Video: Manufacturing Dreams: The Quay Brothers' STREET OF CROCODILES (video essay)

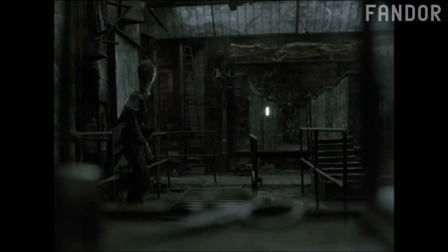[0:12]
Vivid images float before our eyes. Familiar, yet grotesque.
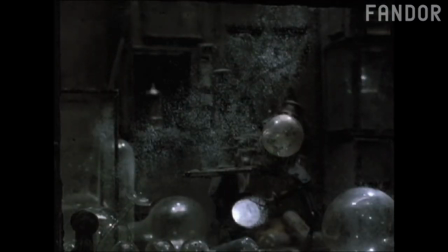[0:22]
These images are not frozen. Light reveals, and perhaps even creates, their movement.
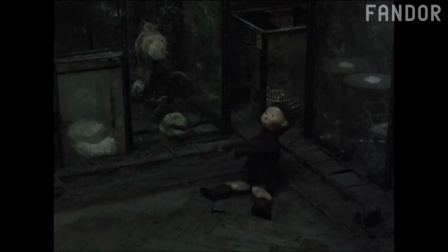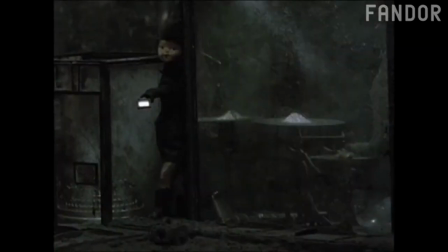[0:35]
Sometimes the light tricks us, suggesting inner life within empty shells.
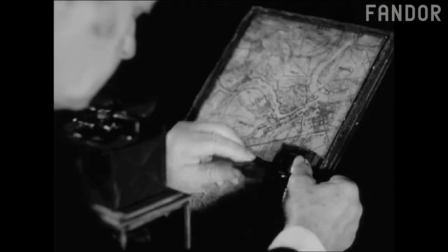[0:45]
Where does this light come from?
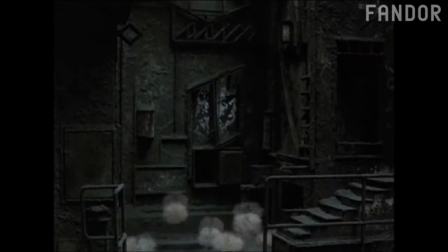[0:50]
What movement does it reveal?
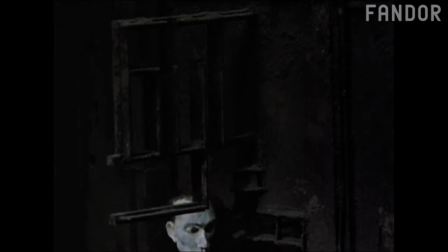[0:55]
The frame itself moves, with the herky-jerky motions of a marionette going
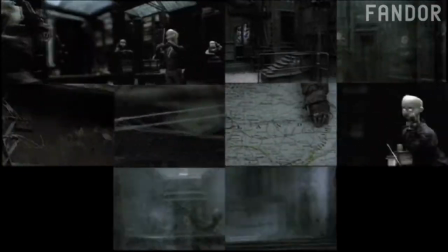[1:05]
up, down, right, left, and various combinations.
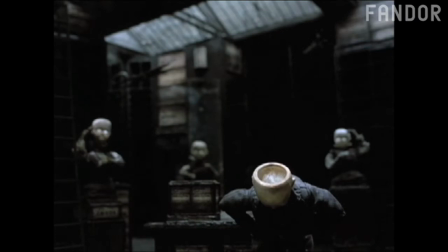[1:17]
But why? What substance moves these objects?
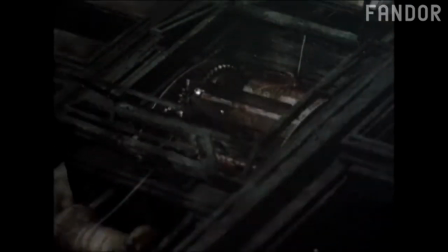[1:25]
What force turns their wheels? What is the meat in the machine?
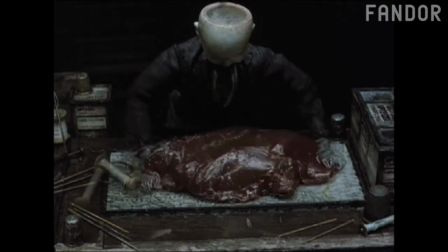[1:34]
Suggestive words and images evoke resonant associations without providing specific answers.
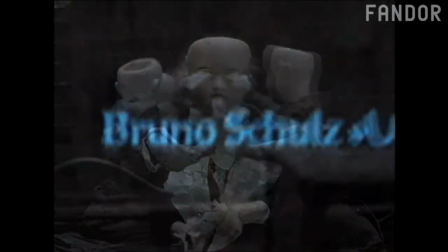[1:42]
The dream film ends by quoting the story from which it takes its title and certain locations,
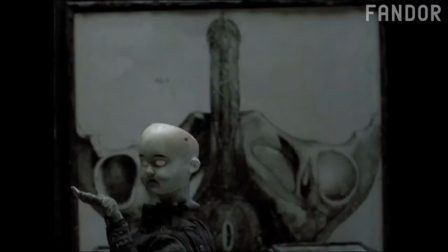[1:48]
including a clothing shop whose shelves conceal a decadent pornographic cornucopia.
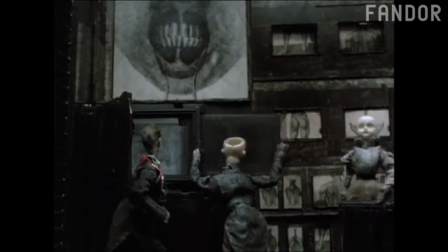[1:57]
And even this hidden space yields to secrets more fundamental and fragile.
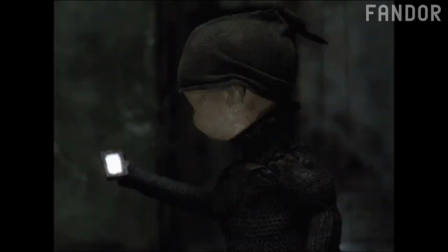[2:04]
When we first arrived on this street, we met two characters who communicated through flashes of light.
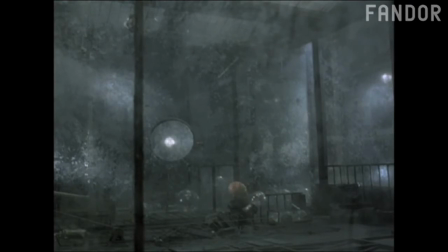[2:11]
Now the light is gone, and the light giver's body delivers its secret.
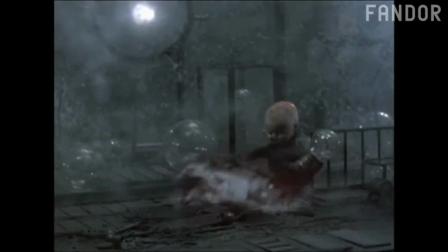[2:19]
Mere matter, whether raw flesh or rusted metal.
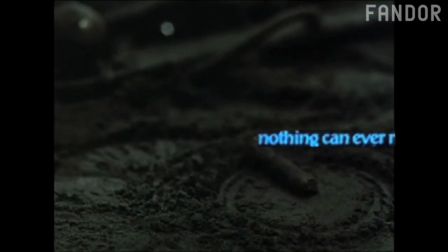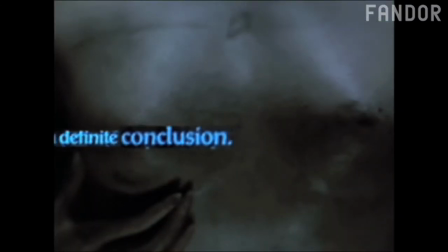[2:29]
The literary street of crocodiles promises pleasures that it can't deliver.
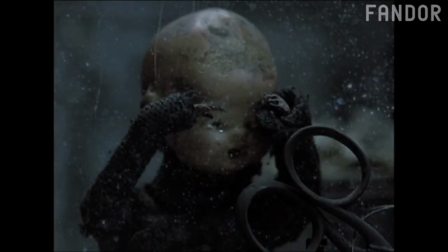[2:35]
The film street is more cruel, crushing the puppet's hope for connection.
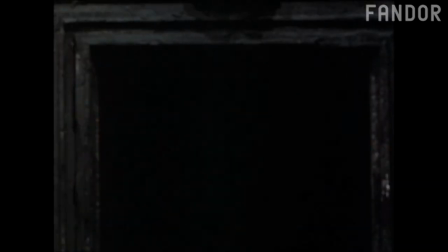[2:44]
Despite the dreamer's freedom of movement, he holds no power over his environment.
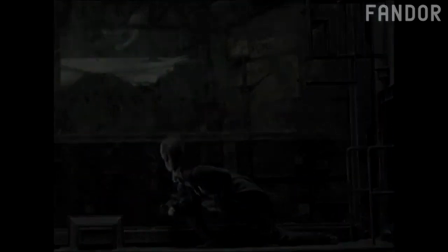[2:50]
The screen that opens in the beginning closes on him in the end.
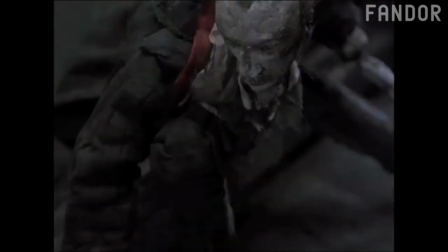[2:56]
Objects, movements, and associations, the components that coalesce to form this dream, crumble into dust.
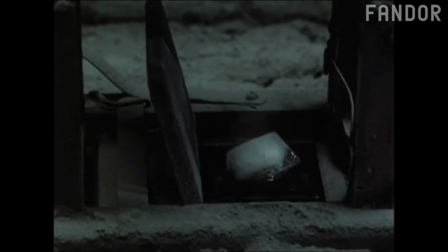[3:08]
Perhaps the mistake made on the street of crocodiles isn't believing the dream while it unfolds.
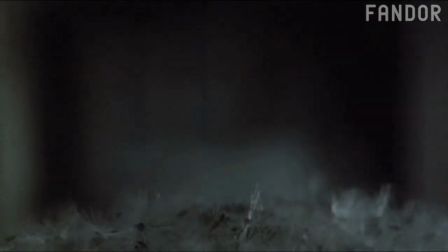[3:15]
but forgetting the dream once it has ended.